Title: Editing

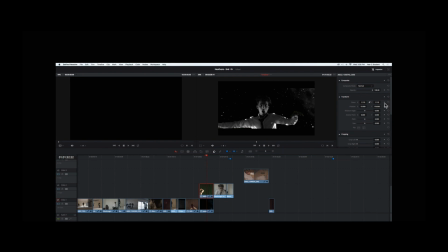Then pressed on this little triangular thing here, then it turned red, and then practically started here and ended there, changing the zoom in the end. And now practically what this has, it's like zolling, practically zooming out or zooming in. So it's a pretty amazing effect. Now next up.
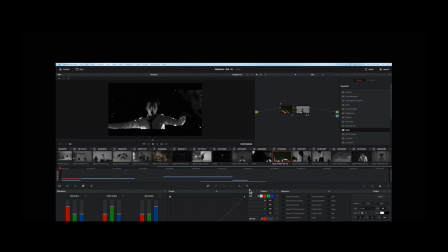So practically seen, how we did this was that this time it was a perfect green screen condition, which means the lighting was perfect, everything could be masked quite perfectly. So again, we used the pipette tool here, went onto the
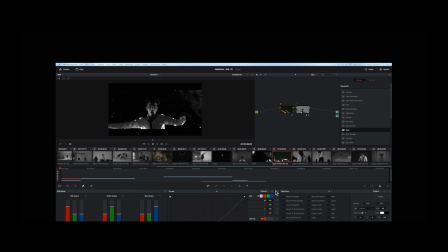HSF and changed it to 3D, and then just practically masked around it. Then we changed the curves a bit, and the highlights and the shadows so that the protagonist looks a bit darker because he was too light in this original scene which we edited him in.
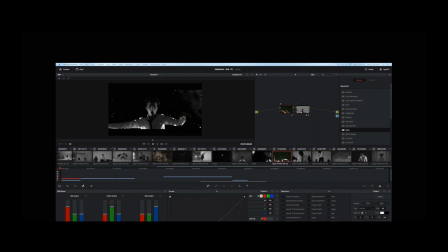You know, the monochrome colors did not really agree with him that much, so we had to simply make him a bit darker.
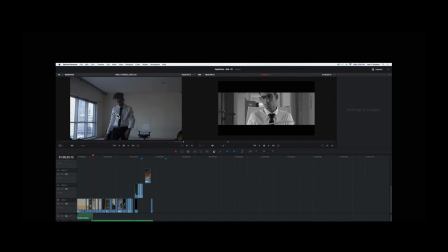Now here we have a nice shot here. So practically you see here we have the footage again nicely reassembled. Here we have the eye-opening transition, which we practically made in the same way that we made the night sky zoom,
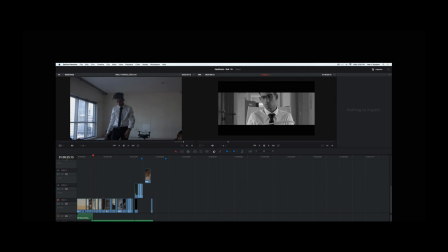practically zoom in so that it appears infinite, where we practically took the crop tool in the inspector and then practically just cropped it down in the middle like this, and then we just made it
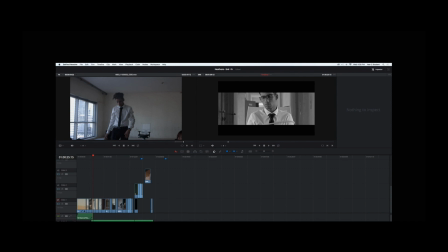practically open up by using the diamond shaped thing again.
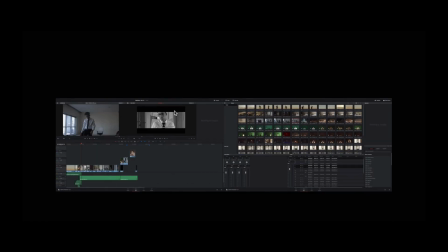Now here we have a selection of all the footage available, and here we have the video. So practically what we did was that we knew which footage we had and practically just dragged it into there, cutting it to beat. So practically this one here is cutting to beat.
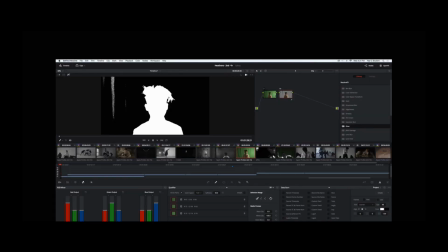Now here we have an example of a bad green screen. So again we have the pipette tool and we have the 3D selector. Now this time the 3D selector did not help because, as you can see here,
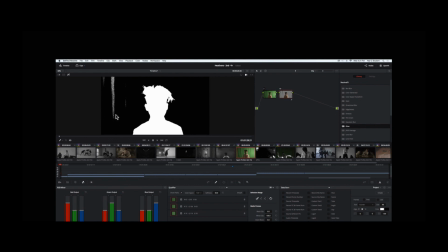the like a white line, and this should not be there because it will definitely show in frame.
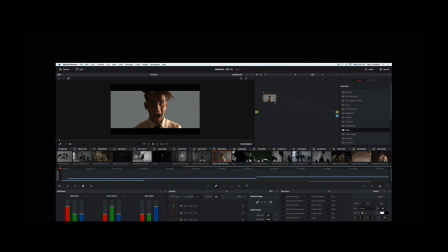So practically seeing this one here is a good example of good green screen editing. So we had one more which was really good. So again we went on the pipette tool, 3D, traced around it, and we practically got his face alone.
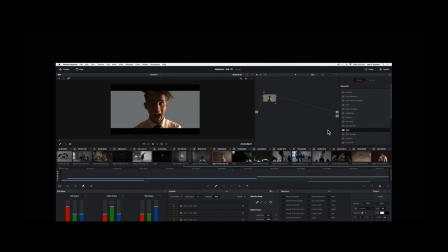Now the gray part is usually what happens when you're dealing with a green screen, because a green screen is practically a color which turns invisible in DaVinci Resolve. Now this blue thing here at the bottom, as said before, is an alpha output. So practically seen, you just join the two blue together and voila,
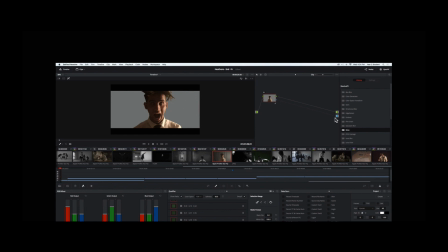whatever is underneath the footage becomes the background of the footage which you have put the green screen on. And that would be it. Thank you very much for listening. I hope you enjoyed it.